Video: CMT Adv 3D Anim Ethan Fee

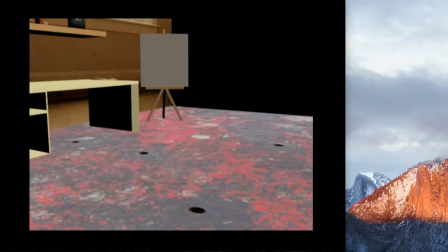0:00 Here's the feedback for Ethan Fee for the advanced 3D animation module rather. Okay, Ethan, I've had a good look through this, but let's go through it together and we'll give you a bit of critique. Okay, so good audio choice. It's a good one. It's very descriptive, so there's lots of visuals that you can work with in that.
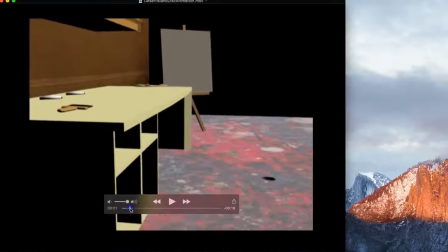0:19 So a nice one. I'm picking a good one, let's say. So the first thing that strikes me is that the camera work is a little all over the place.
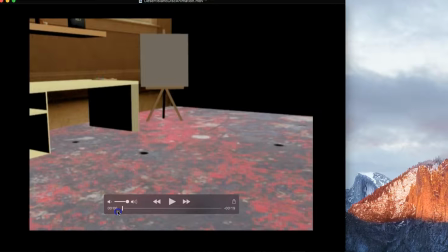0:27 One of the key things to remember when you're working with a virtual camera is that you need to treat it like a real camera. So if you had a real camera, you'd want to point it in the right direction.
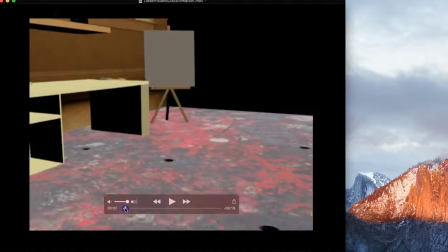0:38 You want to keep things, in frame. Where often here we get the camera which wanders off over here, and it's kind of consistently moving.
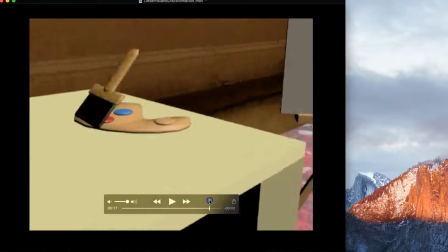0:47 Never really stops. Now, sometimes you just want to kind of hold on to something, or frame something,
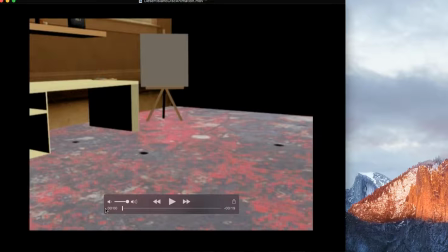0:54 or maybe even just move the camera to a position, stop it, and then the action happens in front of it.
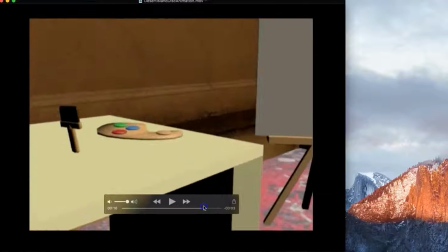0:59 Good example of that would be when we get down towards the end here. The camera's moving, and then the book falls down.
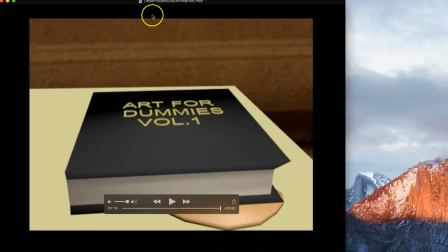1:06 I probably would have had that in position, the camera, then have the book fall down into shot.
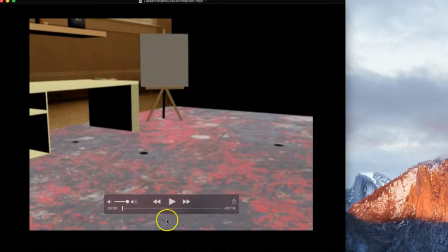1:11 So be careful with your camera action, because it's as important as any other part of your animation sequence.
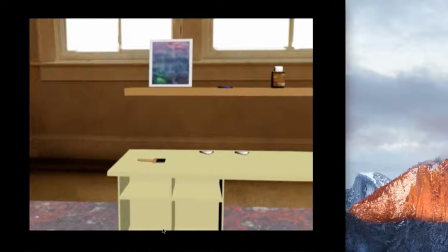1:19 Well, it's a whole area of endeavour that I admire enormously. So I'm going to have all the.
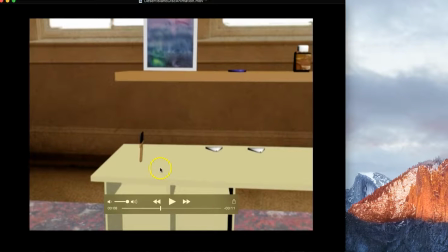1:27 Yeah. So what I would have recommended is that you start the object animation sooner. So we're already 8 seconds into an 11-second sequence. Oh, right, not 11 seconds, sorry, a 19-second sequence.
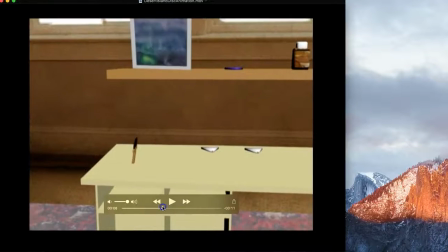1:42 So we're already 8 seconds in, and there's not a massive amount happened. The brush is lifted up.
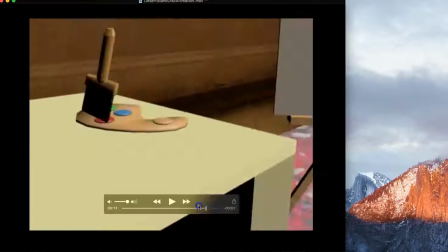1:48 So I probably would have got in there sooner.
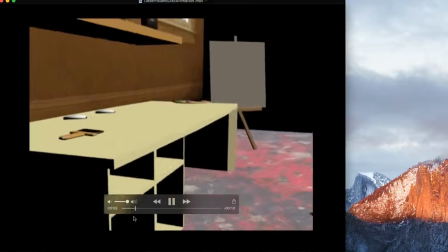1:50 I know that the audio is building up to things, but then let the visuals build up to it.
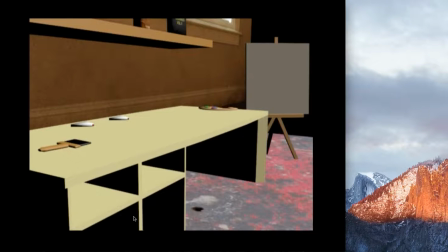1:58 Showcase what we're going to see, or frame it so something's about to happen into shot. That will help because it means that we're looking in the right direction. But it also just tidies up your camera movement, which is what we've already spoken about. So get things in shot and then have the action take place in that frame.
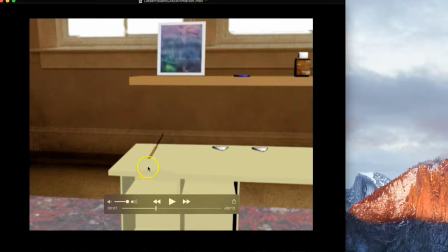2:17 So with this here, be careful about the positioning of objects, because I can see that brush is intersecting the table.
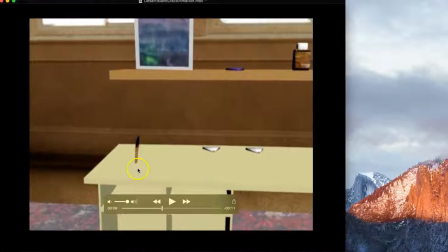2:24 It just reduces the believability of the sequence. Again, it's dropped down, which is fine.
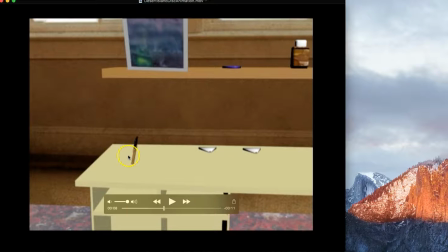2:30 That's anticipation, but not through the table. That doesn't really work.
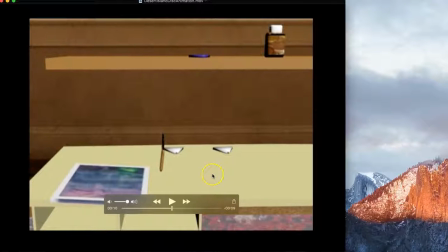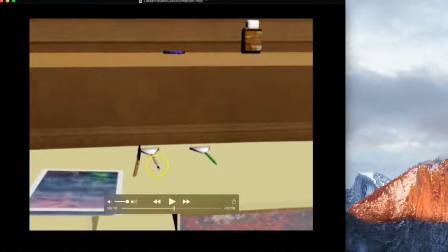2:40 You've got some good creative solutions to some problems. These elements here.
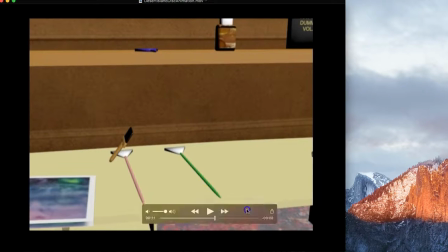2:46 Got a good kind of technically speaking, a good means of getting those to come out. Would they stick out like that? Would they fall off the table? How would they work? Maybe look, technically speaking, yes, it's correct, but creatively, perhaps you could have done a little bit more with those.
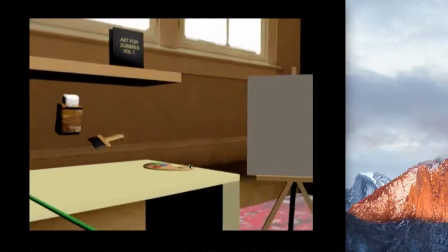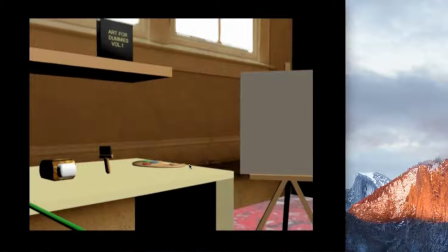3:07 That works quite nicely. The bottle that falls off the top, I'm guessing that's either the linseed or the terps.
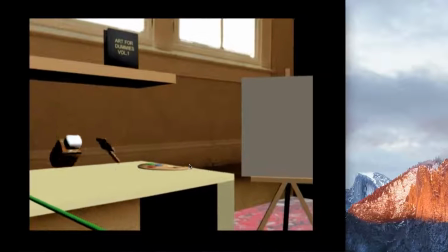3:13 The fact that it kind of drops and then has like a little bounce on the tabletop is quite nice.
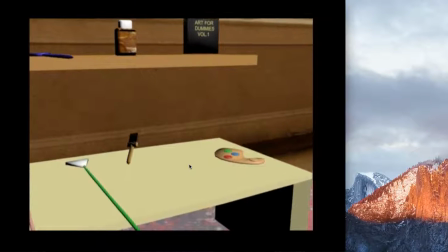3:19 But again, just consider some of the nuances of detail. Like here, it's fallen through the table.
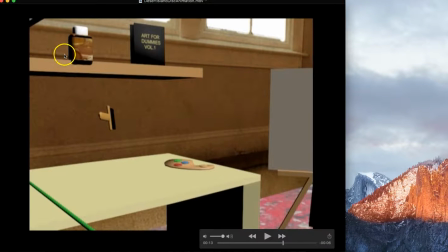3:27 You can see it there, it's falling through. Maybe have it leap off. Maybe it just jumps off. Or it's right on the edge, teeters on the edge, and then rolls over the edge or something. But for it to fall through, again, it's shattering the illusion of that being a solid shelf there.
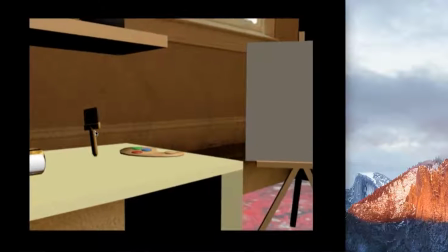3:45 And it looks there that with your brush, you've got a little bit of squash, which is good.
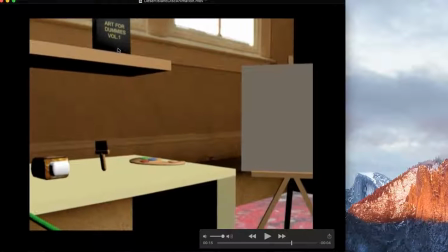3:50 So the fact that you've thought about kind of scaling that down to give it a little bit of squash, add some character to it.
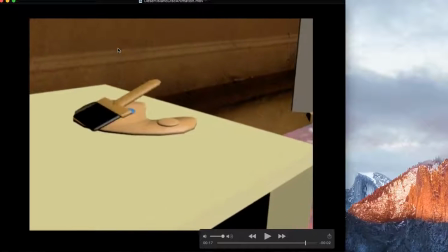3:55 Again, one of the draw principles, the appeal principle. Very good. And the book falls down.
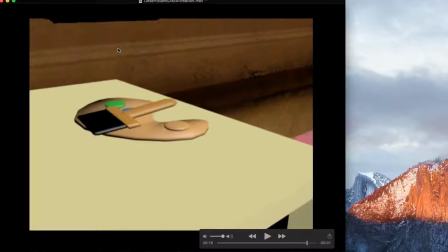4:02 Again, consider the action of that.
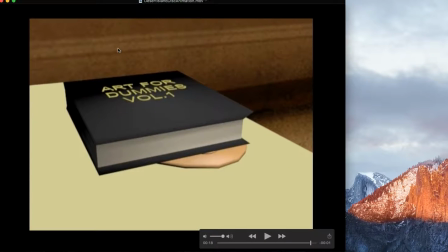4:07 It would be nice to see that framed a little better so we can see the book
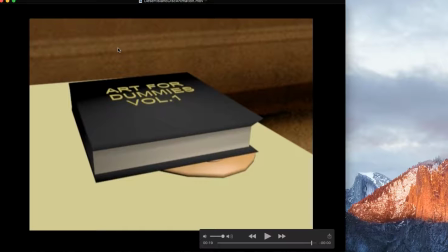4:13 animation a little neater, let's say, because you've got that nice rotation of the book, but we don't really get to see it in full.
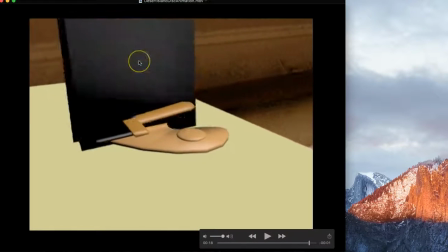4:21 The book's already in shot before we kind of notice what it is. So maybe pull back a little bit, show the book falling, and then go to a close-up.
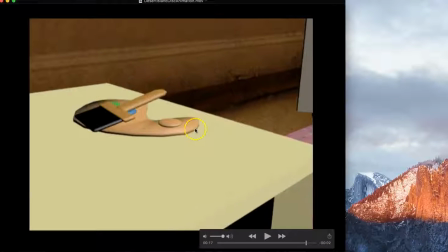4:29 Something like that might work.
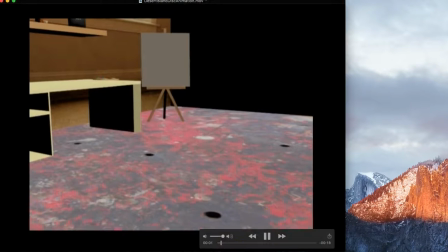4:34 The other thing I would say is with the audio, try and make it so that we have everything
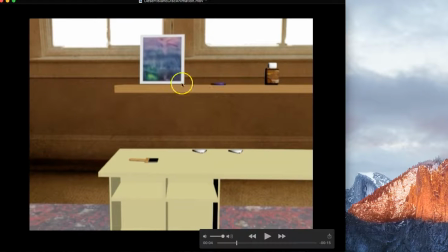4:42 appears maybe at the right time, or it's framed at the right point in time in terms of the audio.
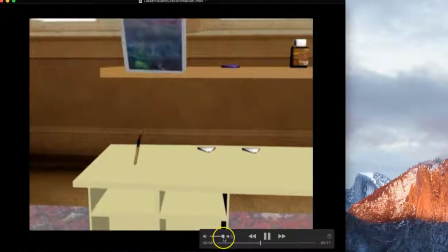4:50 So I'm going to have all the time in the world.
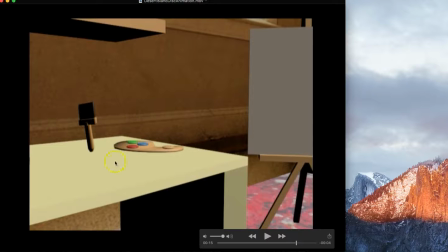4:59 See, all that seems to work pretty well, but the book at the end, it doesn't really sync properly.
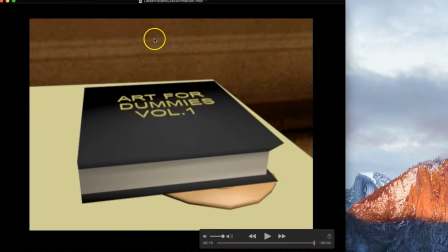5:09 Instruction manual, maybe that's when it enters scene. And possibly an instruction manual wallop straight in like that.
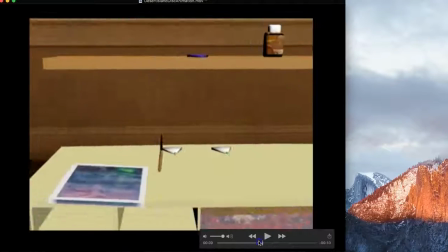5:13 There's a little bit too much of a pause there. But that said, there's quite a lot of stuff in here. You know, there's certainly a lot of building and texturing of things.
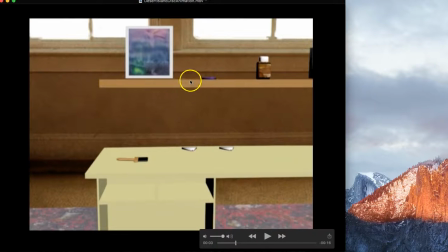5:22 I think some of it's a little bit sort of rudimentary, quite simplistic, which can be the style you're going for, of course, but I think you could have probably pushed it a little bit more in terms of the modelling. And also the texturing. There's no real texture to this table, it's just a flat colour. You could have had like a wooden type texture, maybe on there for a wooden table perhaps.
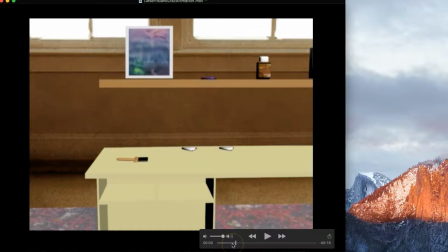5:40 The other thing as well, particularly with animation, is you need to get the lighting right. The lighting of this is very uniform across everything. And the biggest miss really is the fact that there's no contact shadow for any of the objects.
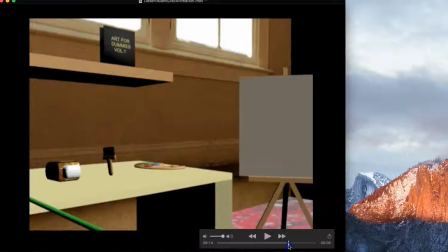5:56 So when we get things which are falling down, good example would be the little bottle there.
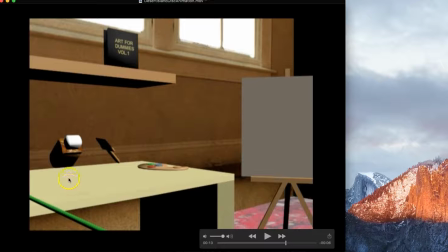6:01 As it falls, I'd expect to see the shadow coming into play there. It's what we call a contact shadow.
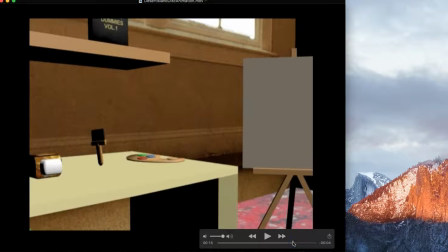6:06 It just means then that we get a little bit more solidity to the objects. I know the true position of the object. It's very clear to me. Currently, it's not always the case without the shadows in there. Okay, so overall it's pretty decent.
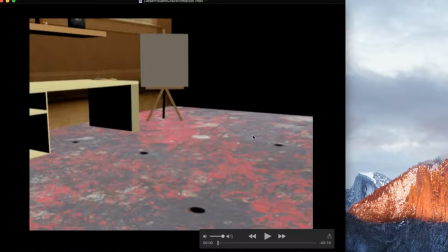6:22 There's some reasonably good animation stuff in there. I like the characterization of the brush. I like the falling of things. A little bit too much intersection of the table and the shelf and things like that to keep it kind of realistic. I would like to have seen you push some of the texturing of the objects a little more, but generally speaking, it's pretty good.